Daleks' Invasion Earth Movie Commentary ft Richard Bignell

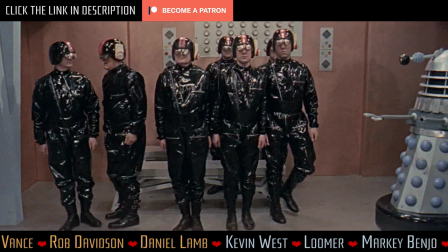(39:13)
when he's required to turn here he gets it completely wrong faces the wrong way doesn't know what he's up to i think i think what doesn't help with
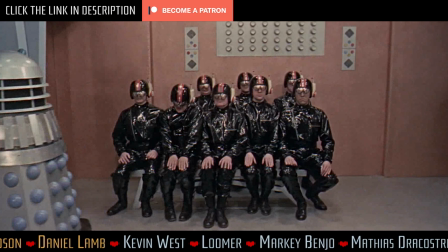(39:21)
this is that it's a single and broken shot which makes it feel even more awkward and stilted although apparently i'm in the minority for thinking
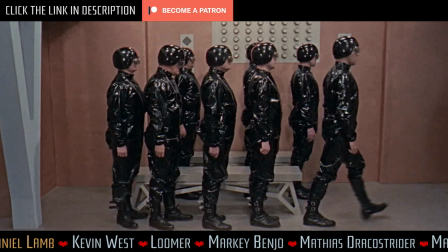(39:30)
it's awkward and stilted so what do i know i mean it could have been
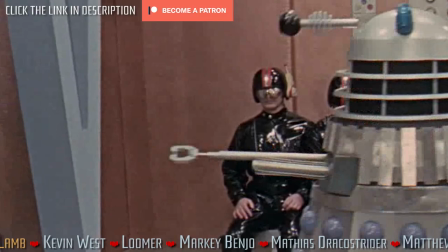(39:35)
just a scene that they put in four cribbings as a comedy moment you
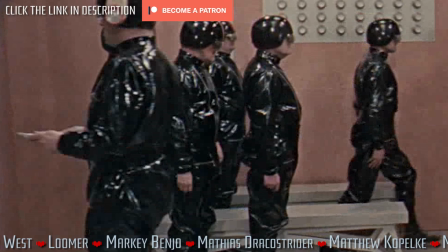(39:40)
know he'd obviously done um his two carry-on films prior to this carry-on jack
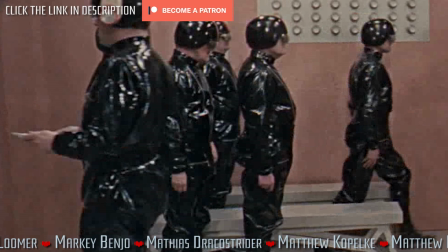(39:44)
and carry-on spying um 1962 he'd obviously had his
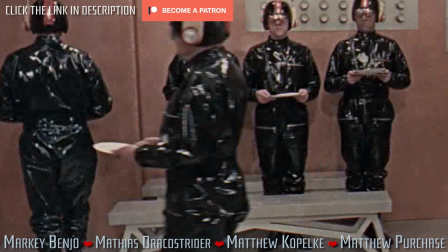(39:49)
three um big hits uh all top 30
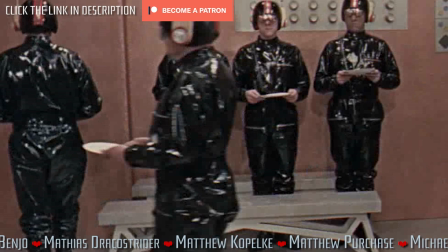(39:54)
hits with his with his comedy based songs so perhaps they just
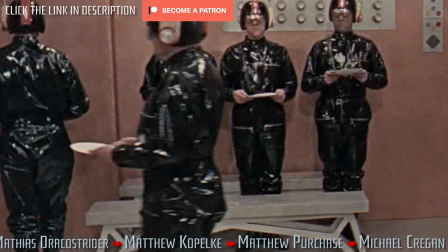(39:58)
thought this was a nice sort of comedy moment for him but it just sort of it really sticks out from everything else doesn't it yeah it's the sort of thing you could imagine ian
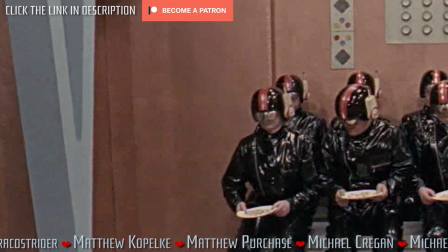(40:08)
from the first movie being involved with yeah it's not a million miles from that door scene
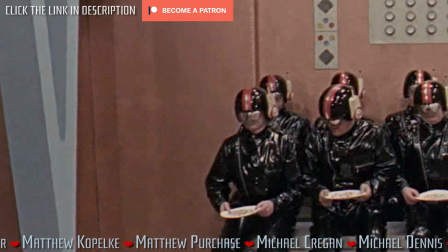(40:13)
is it it's his poor chap sitting next to cribbing his helmets all over the place it's
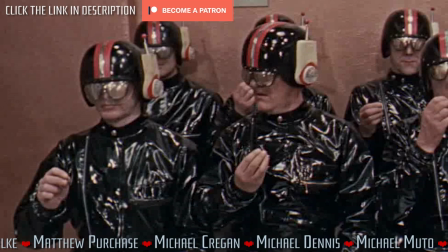(40:19)
completely askew that's my favorite part of it yeah so at
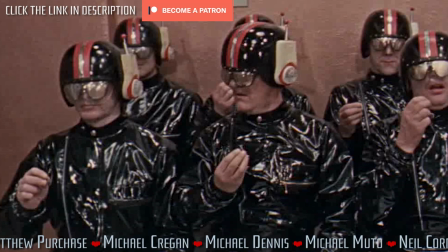(40:24)
that point in the draft tom meets the replacement for
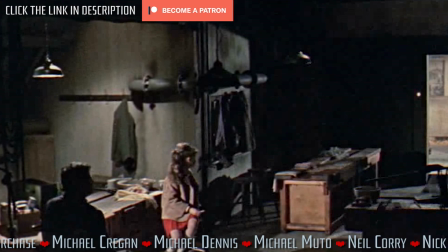(40:30)
larry who is a female called Laurie
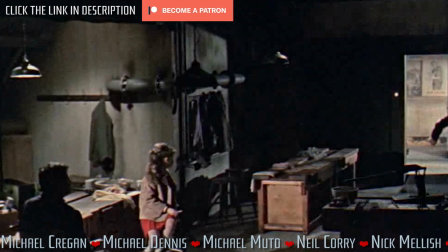(40:34)
and they actually get captured and locked up in
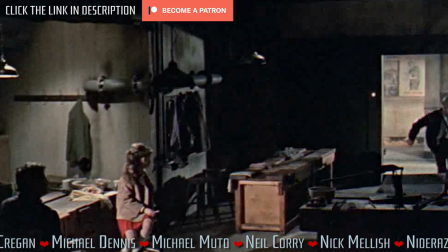(40:40)
the scene where Tom and Louise are in a crawl space,
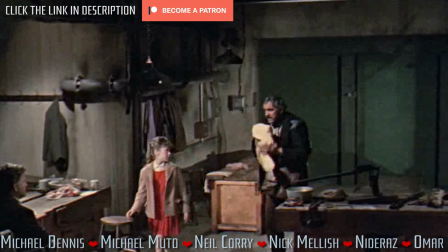(40:45)
which they say could be there for days which the mind boggles
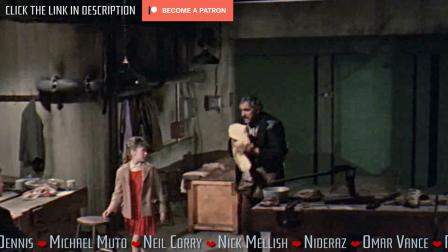(40:51)
but that would have been replacing the prison cell scenes I think
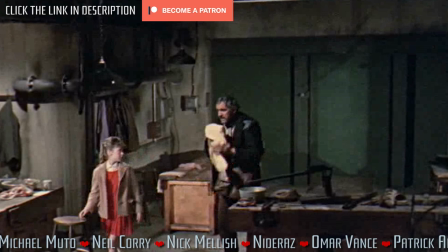(40:58)
If you look at the top right there you can see that the walls of Dortmund's cabin don't actually extend up to the ceiling.
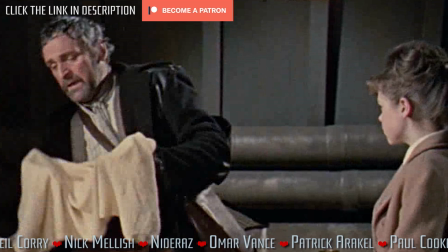(41:06)
Yes. So it seems chiefly to be an office of vanity.
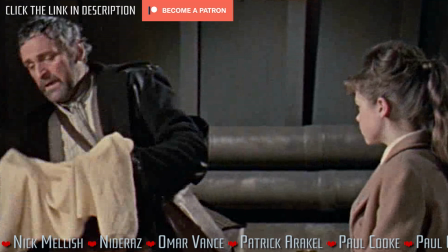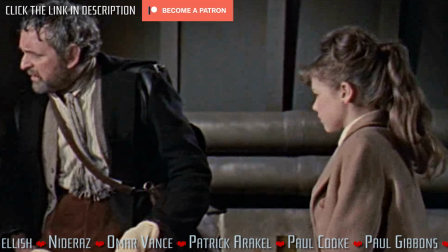(41:16)
So this scene originally, Dortmund was going to suggest, I think as they do in the television series,
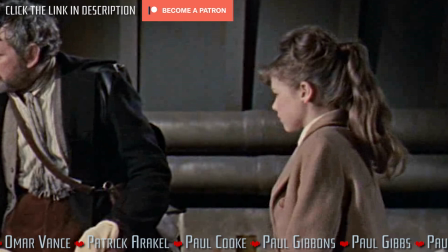(41:25)
that they're going to go to the Transport Museum rather than what he says here, which is just picking up a van somewhere that's lying about in London
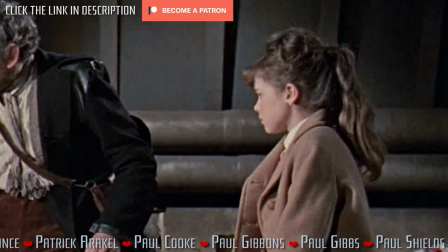(41:34)
but it's ultimately Barbara who leaves the note rather than Susan and
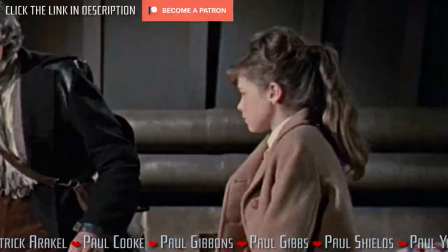(41:39)
rather than scrolling it on the door she actually writes it down on a piece of paper
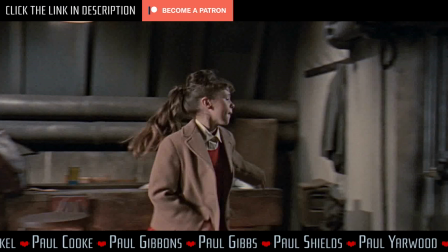(41:44)
which will later get blown away as the Doctor and David return
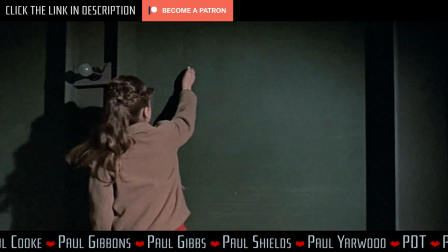(41:49)
which is why they don't see it which is somewhat less silly than them
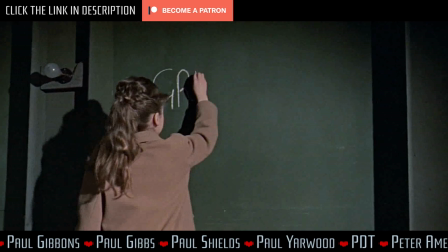(41:54)
just completely failing to notice this it's very contrived isn't it that they
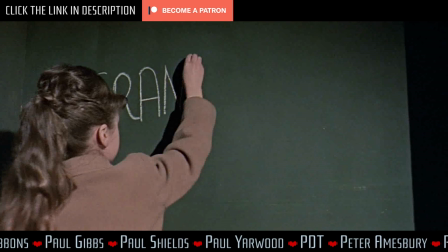(41:59)
don't ever look towards the door until they leave and it's already opened so you missed all of the uh the alligator action there
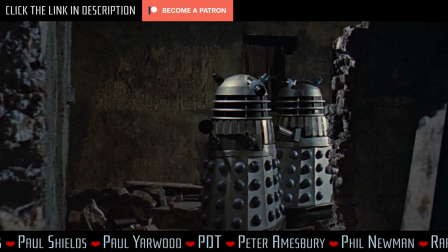(42:09)
that's another pickup shot done late in the film there was a batch of i think four shots with the same corner same piece of rubble and they did a couple of night shots and a couple of day shots and a couple of pyrotechnics and they get spliced constantly throughout the film there's two daleks coming around that corner the fact that they were shooting a lot of the scenes you know local to them on the shepperton site probably gave them more flexibility than you'd have with a traditional location
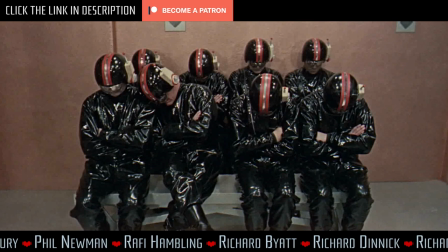(42:39)
shoot where you would have to meticulously plan all the places you were going to use beforehand yeah they could presumably
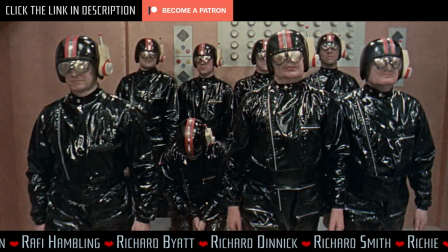(42:48)
remount quite spontaneously as well as necessary it's incredible just how many uh how many shots so they can make out of the Shepperton Grounds,
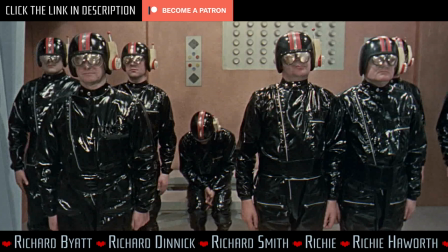(42:57)
how they used the whole area so well. It must have saved a huge amount for the budget.
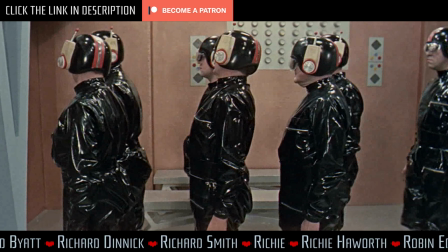(43:04)
Yeah, it's really efficiently done. It was a bigger budget than the first film, but not by a huge amount, I don't think.